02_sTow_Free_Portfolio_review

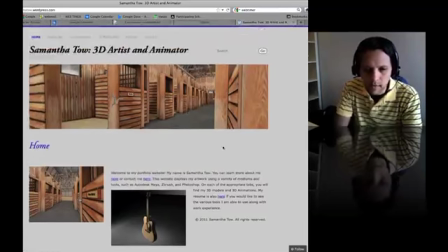[0:22]
Hello Samantha, how's it going? I have the portfolio open here. This is the link that you sent me.
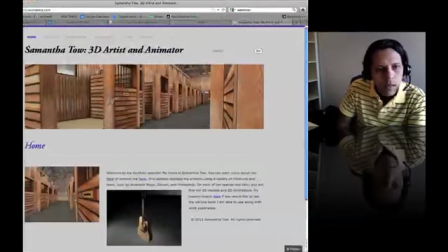[0:28]
This is Samantha to WordPress.com. Yeah, that is the one.
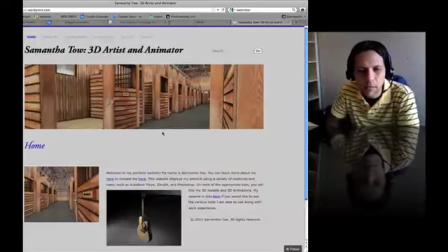[0:33]
And let's see what you have here. I was browsing the site before, but I'm not sure if you have a reel just like that.
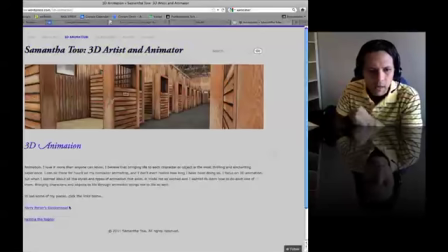[0:40]
So let me click on that one through the artist and animator. And then click on the pieces right there.
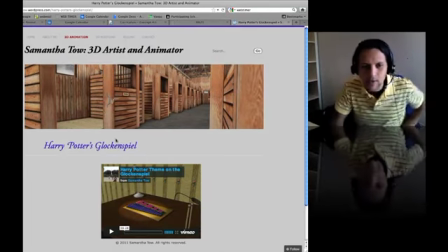[0:46]
And this is also very useful, so you can see that people that are getting to the website, they can know where to click. So if you see that I'm searching or hesitating on something, it'll be the same when you say send this to the employers.
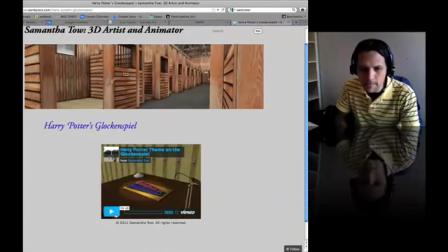[1:02]
So now that I click on that one, this is a reel. So let's play that. Okay, and there's no sound. I think, yeah, there's no sound.
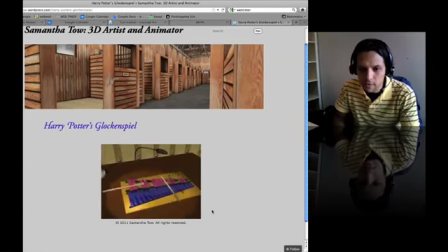[1:20]
I'm just turning the volume up, and I'm thinking out loud. I see there's the sound right now.
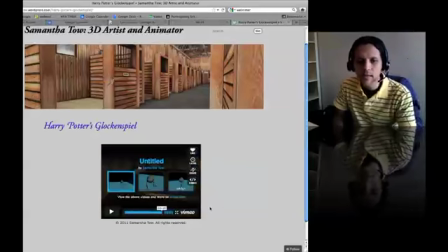[1:36]
Awesome. Yeah, so that's a little mini piece that actually looks kind of cool. Then you have more on that one.
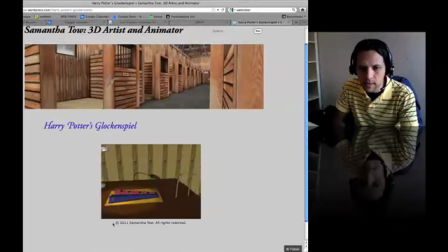[1:43]
Let me just go through this one really quick, and so I think it's a pretty cool piece. The idea is there. It needs more animation principles, so that would be the main thing, just to bring these guys more alive, like the way that they are moving now.
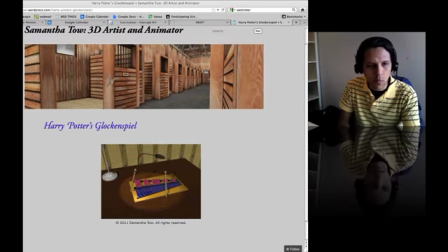[2:01]
And let me just get my drawing tool here ready. Give me one sec. So this is going, so I can actually now draw on the screen like that. Yeah, so the idea is that when they're jumping forward, they actually feel very floaty,
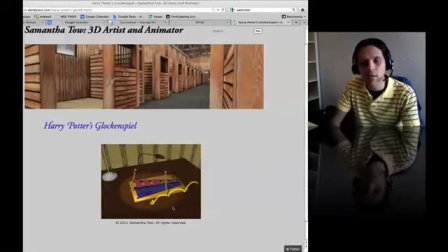[2:18]
and that's the term that we use when we see a lot of in-betweens, and especially those in-betweens from the computer. They might be with what we call the even spacing, like that. So that spacing has to be, actually like slowing
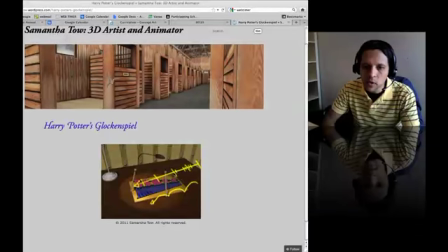[2:36]
in, slowing out, slowing in, slowing out, slowing in, slowing out. Every single jump would be like that before, because as the little stick is going up, then it actually gets some gravity, and then just goes down. There's a speed picking up, and just keeps on going.
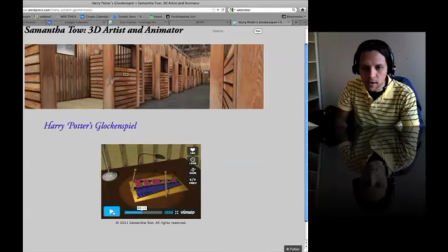[2:54]
So that would be the main idea for animation. This is very cool. Yeah, on those ones you can have some anticipation. That would be the that principle. So this, instead of just going down like that, you go up and down.
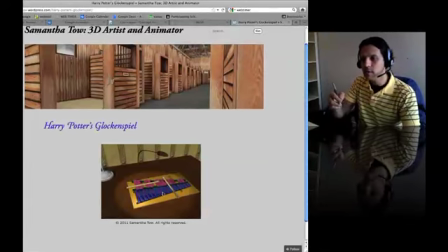[3:13]
So it's the same idea as the typical example would be the punching thing. So instead of just me going like that, I go back and I get some momentum going, and then I go forward.
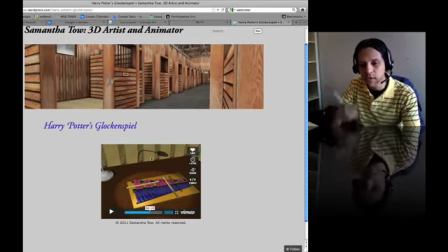[3:27]
So it doesn't have to be that exaggerated, but if you do something like, from here it just goes up and then down, that would do it. And then that would communicate it better, and then that would just bring more believability to your animation.
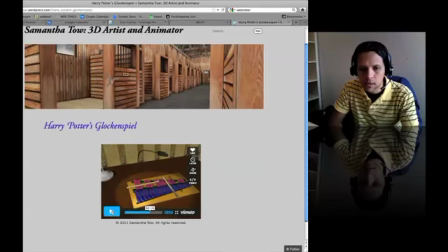[3:45]
Yeah, now I'm trying to play it, and it's not really playing. So let's see again.
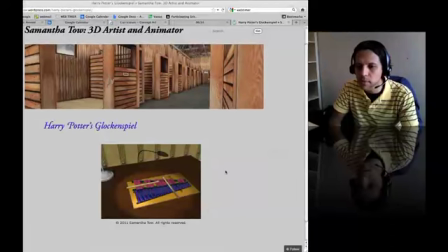[3:54]
Yeah, yeah. So again, these things, if you send this to an employer, he might be going through the same thing.
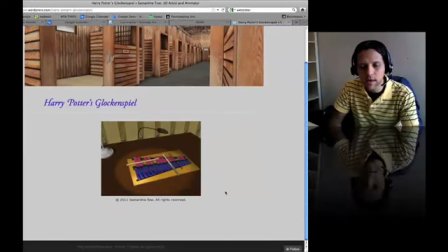[4:01]
A nice thing that I found that a lot of us animators were doing is that
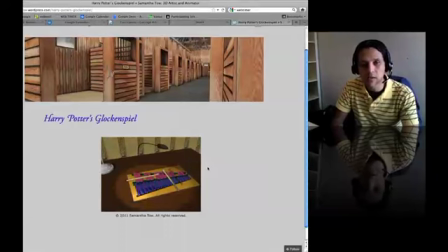[4:07]
we have this video on the front page, so people go to the website and they don't have to be,
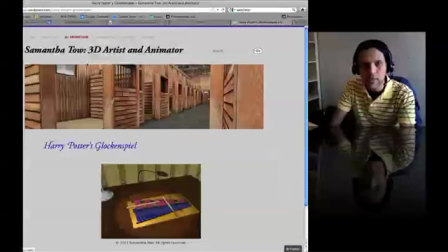[4:14]
like trying to see where's the demo reel. They just click on one thing, and then that would be it.
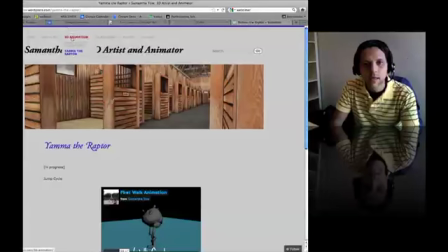[4:20]
So now let me go to the Yama the Raptor. Yeah, so this is the other one.
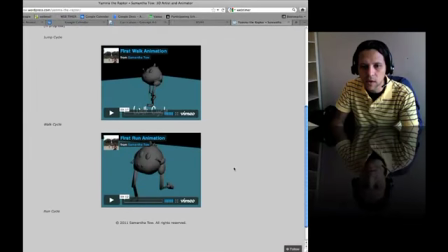[4:25]
So you have a first walk animation, first run animation. Yeah, 17 seconds and 12 seconds.